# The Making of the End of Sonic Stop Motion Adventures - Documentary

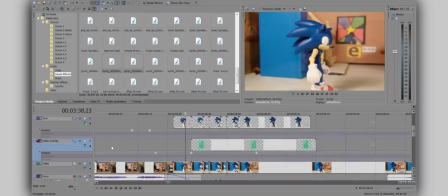24:56 This is the method I kept for the rest of the show, and it is much more time consuming than chroma keying,
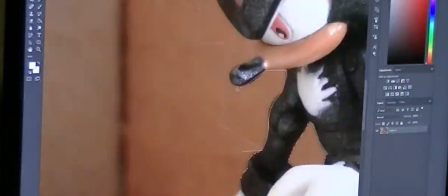25:02 because I manually cut out every single frame in Photoshop individually, and I don't even use quick selection tools. Across both episodes, there were approximately 2,250 character frames I cut out.
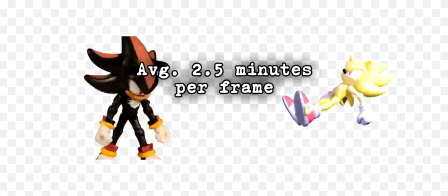25:17 If I consider an average of 2.5 minutes to cut out each frame, I get
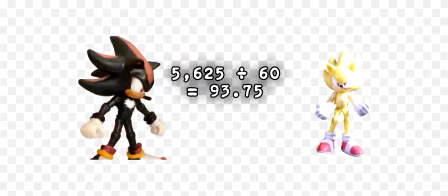25:24 5,625 minutes, which rounding up equates to 94 hours.
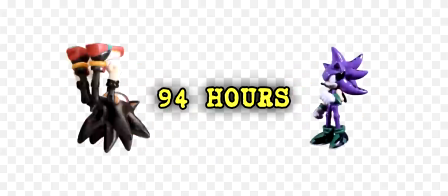25:29 Approximately 94 hours devoted solely to cutting out PNGs.
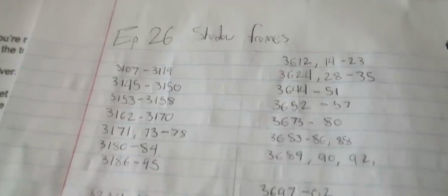25:35 Time consuming? Absolutely.
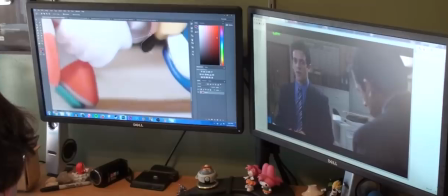25:38 But I was devoted to keeping the look consistent, and I was able to watch a lot of movies, shows, and videos while I did all this.
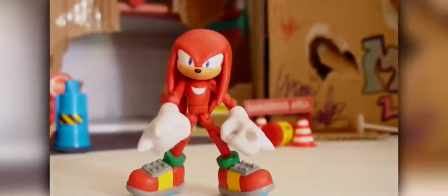25:46 Editing this way served as a solution to many obstacles. Take this shot here.
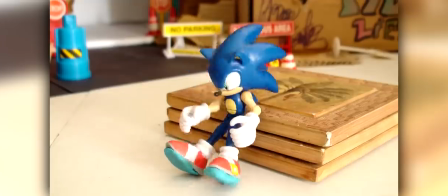25:51 Knuckles and Sonic were shot separately, then Sonic was cut out and layered over a blurred and panning background.
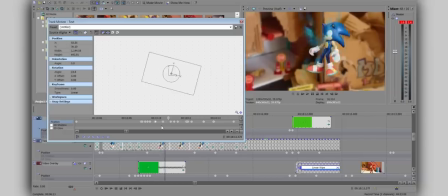25:58 Where this comes to life is when Sonic is motion tracked across the screen.
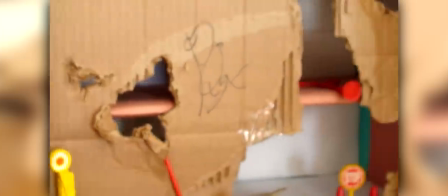26:06 This shot here was done in a similar way, only on top of a moving background that had an animated motion blur.
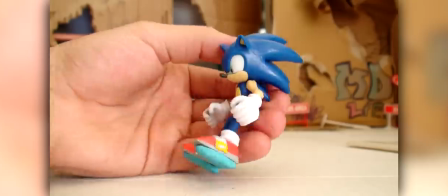26:13 Cutting out the frames isn't hard,
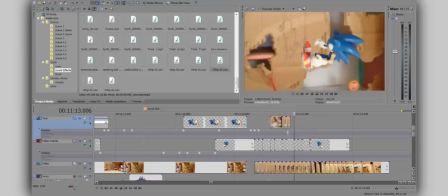26:15 and the only challenge here came from getting the timing right in relation to making Sonic not appear too floaty or too heavy.
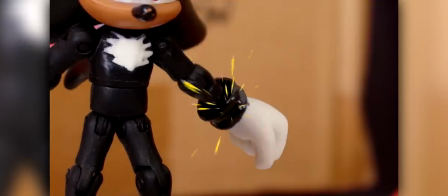26:25 For Shadow removing his inhibitor rings, I took a pair of Sonic hands and painted the cuffs black.
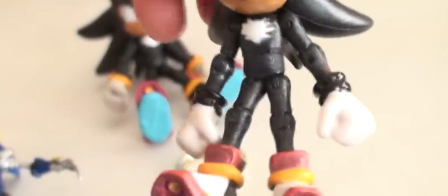26:30 I used a different Shadow figure with these hands for this portion,
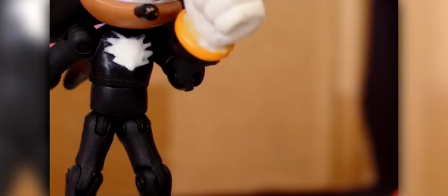26:35 except for the very first shot where he flicks off the rings, which required some digital editing.
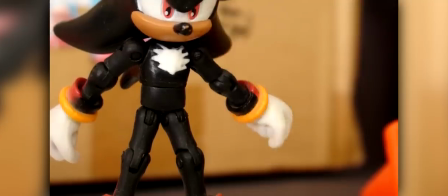26:41 I shot the motion normally with the base Shadow figure, and then took pictures of the alternate hands at the same angles.
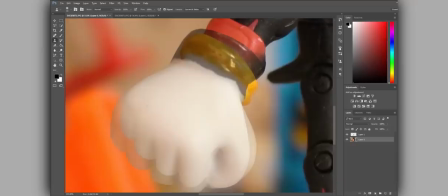26:48 Then I cut out those and layered them over Shadow's normal hands, which involved a fair amount of touch-up.
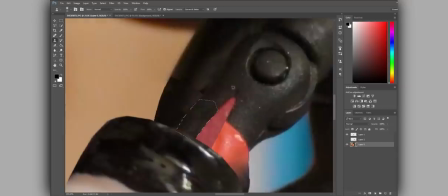26:54 For two really quick shots, a lot of work went into them, and full power Shadow was a ton of work as a whole.
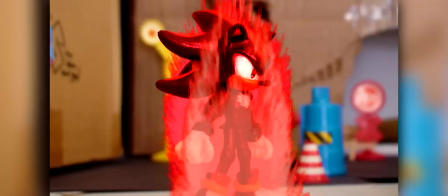27:01 I never intended for him to appear red throughout the entire sequence, but once I saw how it looked, I knew it was too cool to pass up.
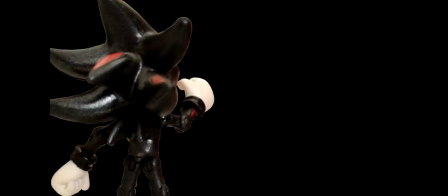27:10 This meant biting the bullet and cutting out every frame of Shadow, layering them, and then adding the color effects in Vegas.
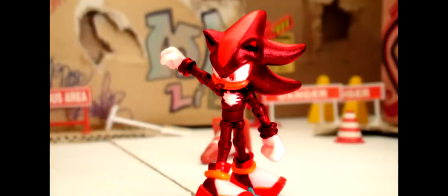27:17 This is one of the last things I did in editing for both episodes.
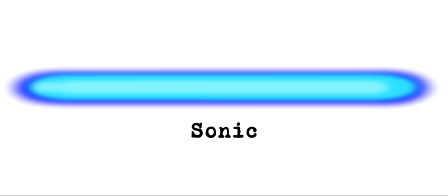27:21 A lot of effects get reused between characters, like homing attack trails, which are all the same image just changed in color.
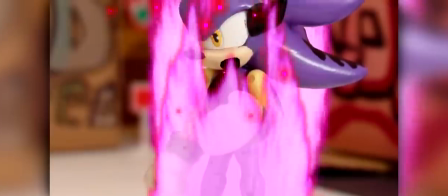27:29 Similarly, when a character powers up, the same three aura effects are used.
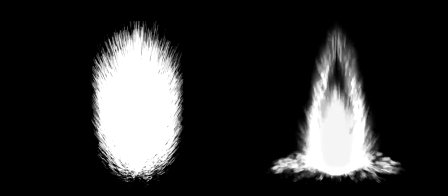27:34 The backing and front auras are After Effect presets made by a man named Gil Hermy, also known as Zelitus. The third layer is a simple repeating particle effect I made, seen on Super Sonic and Super Shadow at all times.
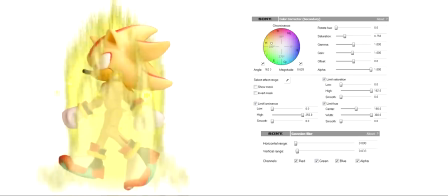27:48 It's not always about how many effects you use, but rather how much you can get from the same ones while making them look different enough.
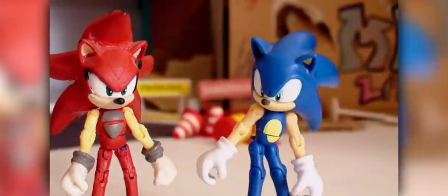27:56 I developed the new Chaos Control effect to be more dynamic than ones in the past.
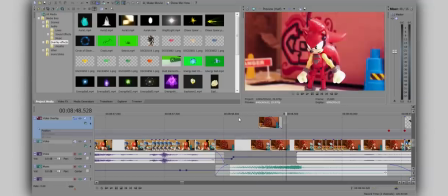28:01 It typically lasts 12 frames total, balanced on either end with two different shots,
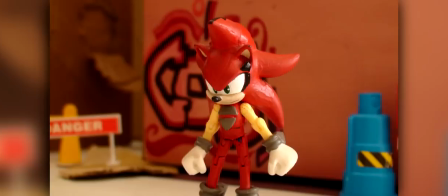28:07 one with the character in frame, and the other without.
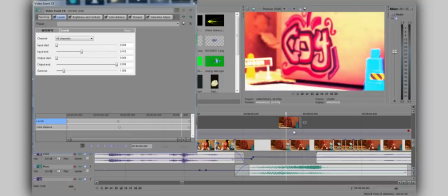28:11 Both get timed levels effects with the input end sliding down on the first frame, then sliding back up on the second.
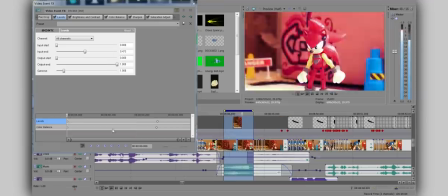28:18 In simpler terms, this is what causes the bright flash in the effect.
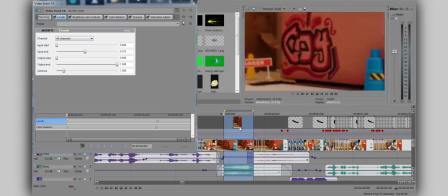28:22 But it's important that I use levels instead of brightness contrast, as levels is far more versatile.
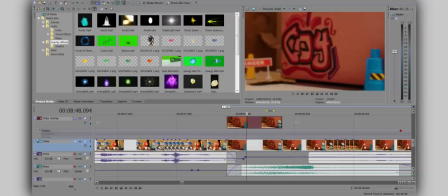28:28 The only additional layer is an inverted copy of one of the frames thrown on top and directly in between the flashing ones.
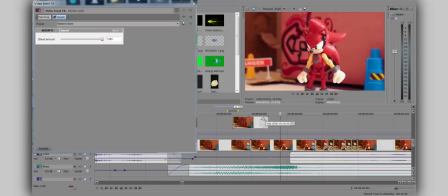28:36 I give it an even fade on both ends, and then boom! That's really all there is to it.
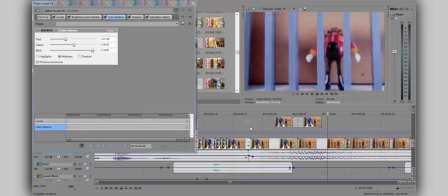28:42 For Sonic, Chaos Control is more blue, and for Shadow in his full power state, more red.
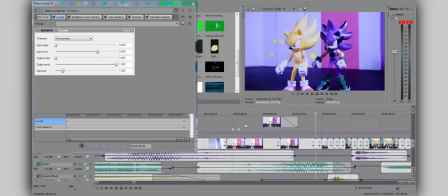28:48 When Bedlam uses Chaos Control in his frantic state, it's tinted purple.
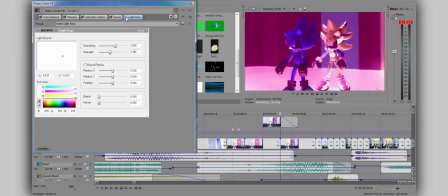28:52 I also added light rays and shortened it altogether to reflect his higher power.
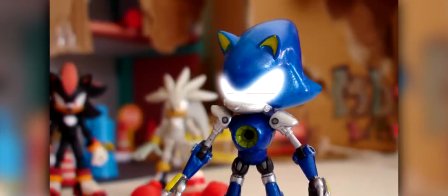28:58 Originally, I wanted Metal Sonic to project a static hologram of Robotnik during his message,
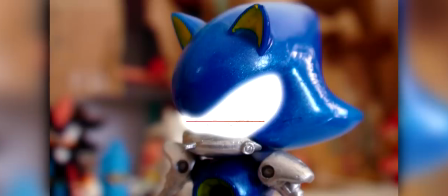29:04 but found it to be a little too complicated for its own good. The waveform approach seemed much more dynamic.
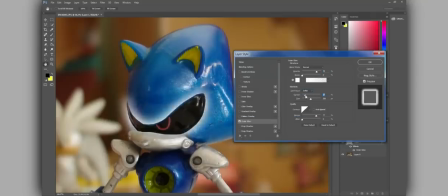29:10 I started by adding a glow around Metal Sonic's eyes in Photoshop, then removing the eyes altogether.
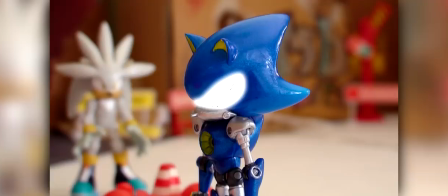29:17 For the waveform, I simply opened Robotnik's lines in VLC Media Player, where I was able to view them with an audio visualizer.
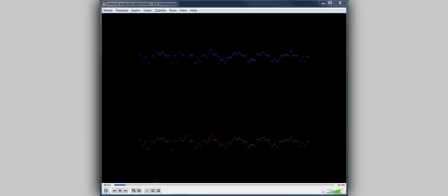29:25 Sonic, if you're hearing this pre-recorded message, then everything must have gone according to my plan.
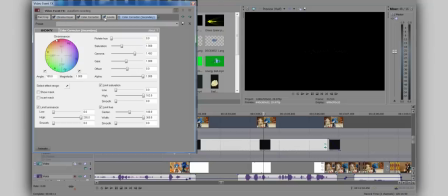29:31 Recording that and keying out the background, it was sandwiched between the picture of Metal Sonic with transparent eyes and a solid white.
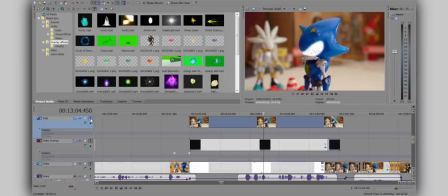29:39 It took some time to get the look I had set out to accomplish, but was very worth it, and it became one of my favorite effects in the finale.
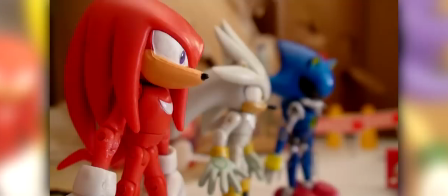29:48 Chaos Control!
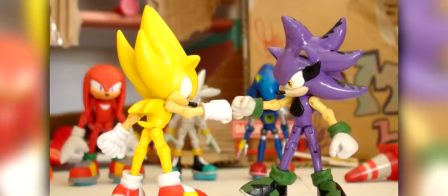29:54 Shooting the final collision in 26 was incredibly easy, because it was only a few shots with absolutely no movement from the figures.
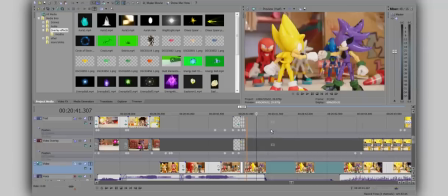30:02 Editing is where it came to life. The first step was placing two copies of each shot on the timeline, one directly on top of the other.
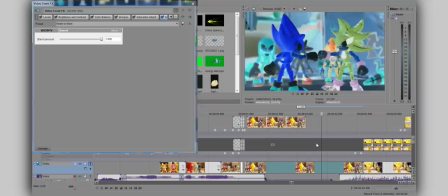30:10 I inverted one of each, chopped them up, and then added a gradient swirl wipe.
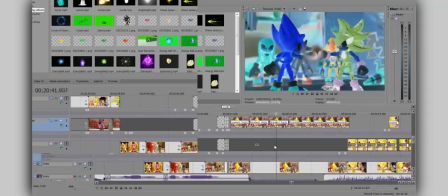30:16 Upon rendering that as its own file, I was able to add the shaking.
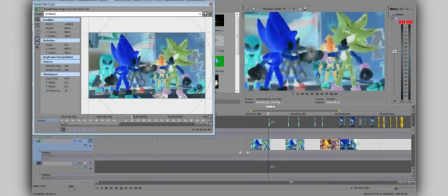30:20 Anytime I add shakes like this, it's done in the pan crop menu with manual keyframes.
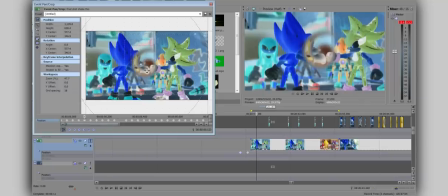30:26 As the final spice of instability, I took short,
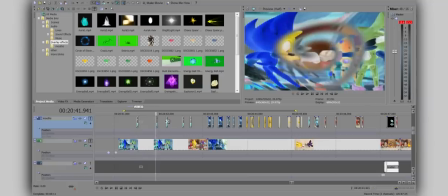30:30 random bits of the clip and messed around with them with mirroring and deforming to get it to look really distorted.
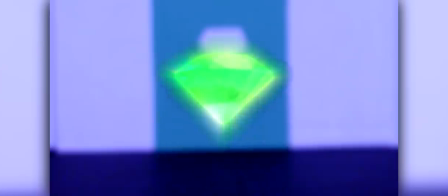30:40 No!
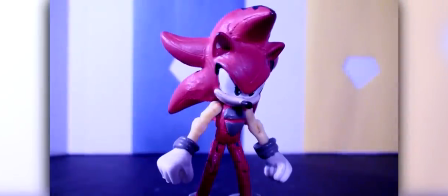30:44 No, there's no way! What is this?
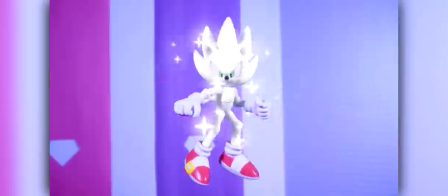30:50 Hypersonic was not only one of the elements I was most excited to show off, but also the product of hours and hours of tedious editing.
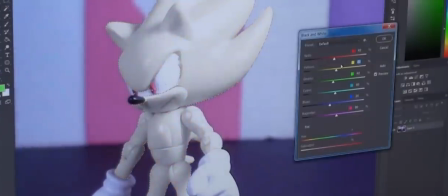30:59 I never painted an actual figure.
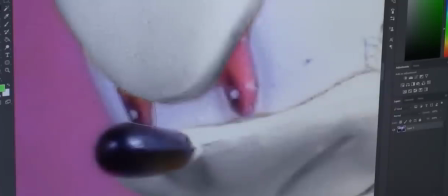31:01 Instead, the look was accomplished completely digitally, by using the selective color and black and white effects in Photoshop.
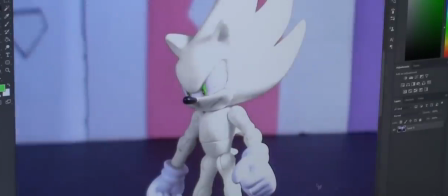31:09 So yes, this means that every single frame that Hypersonic moves was another one to manually edit this way.
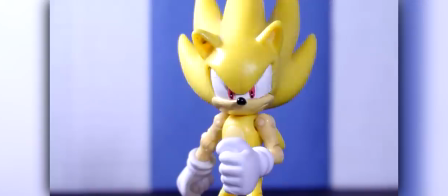31:15 It took a lot of time. I had decided fairly early on to illustrate Hypersonic as completely white.
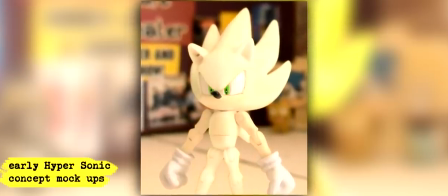31:22 It seemed like the cleanest and most visually appealing way of doing so.
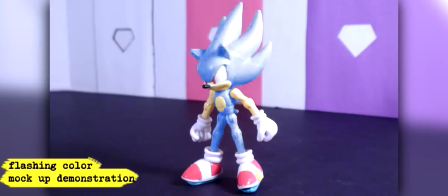31:27 But I still wanted that element of flashing colors that the form is so well known for.
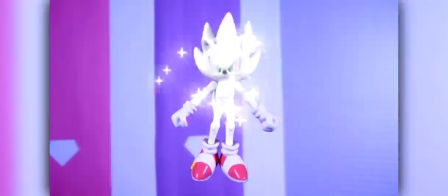31:32 So I gave him this technique of using sort of after-image doppelgangers that were also the colors of the seven emeralds.
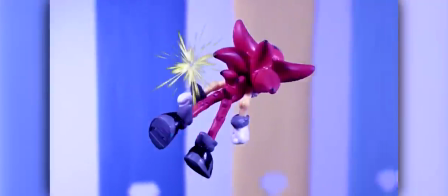31:39 They weren't all that difficult to make either.
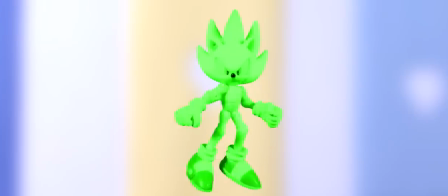31:42 I already had cut out PNGs of Hypersonic, all I had to do from there was colorize them seven different times.
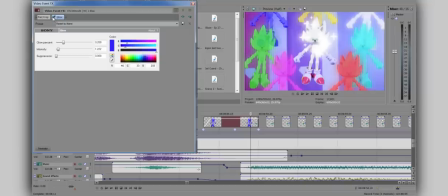31:49 In Vegas, they all received glows in their respective color, and the opacity was lowered to 77%.
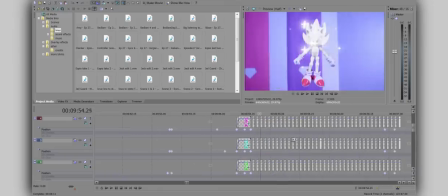31:55 To finish off, I chopped them up so they flashed every other frame.
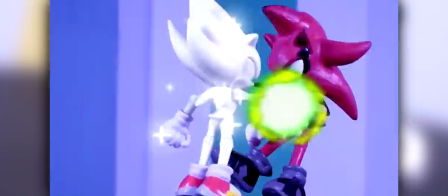32:03 Hypersonic Boom!
The Hypersonic Boom finisher was, again, just a few frames flashed over and over in different ways.
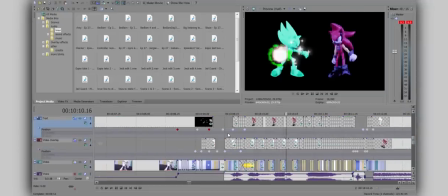32:11 The background cut between the actual moderator dimension and solid black and white.
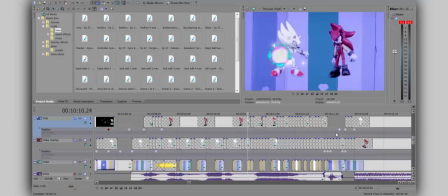32:16 The emeralds appear in certain frames, Hypersonic cycled between the normal appearance and colored ones,
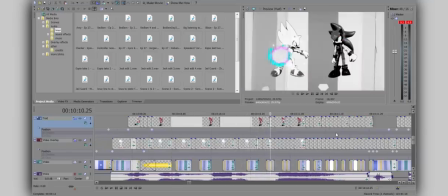32:21 and some frames appeared as just black and white, bar the energy effect.
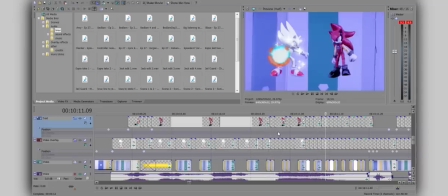32:26 This moment, much like the final punch collision in episode 26,
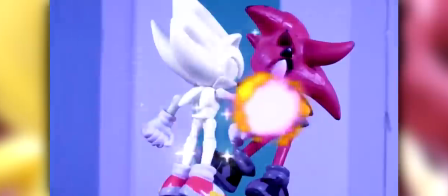32:30 is a prime example of how many little adjustments can come together to form something that looks more complex than it really is.
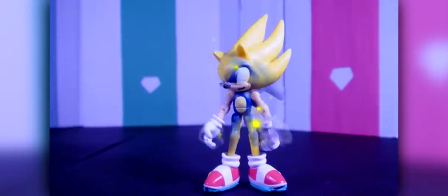32:41 Well, that was new!
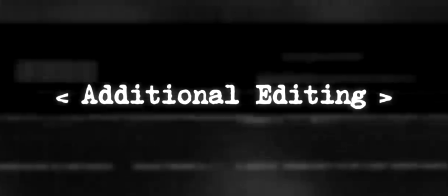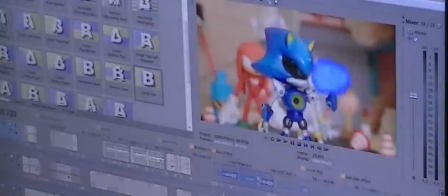32:49 The bulk of the editing is the obvious. All those effect-heavy moments of characters flying around, powering up, and throwing energy blasts.
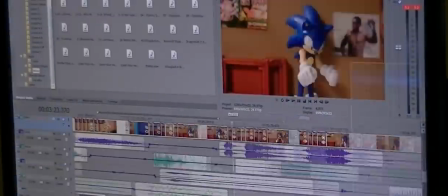32:57 But several areas that seem minor in comparison add up to quite a bit of additional editing.
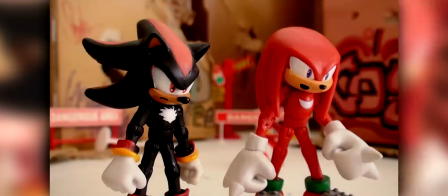33:03 Take mouths, for example.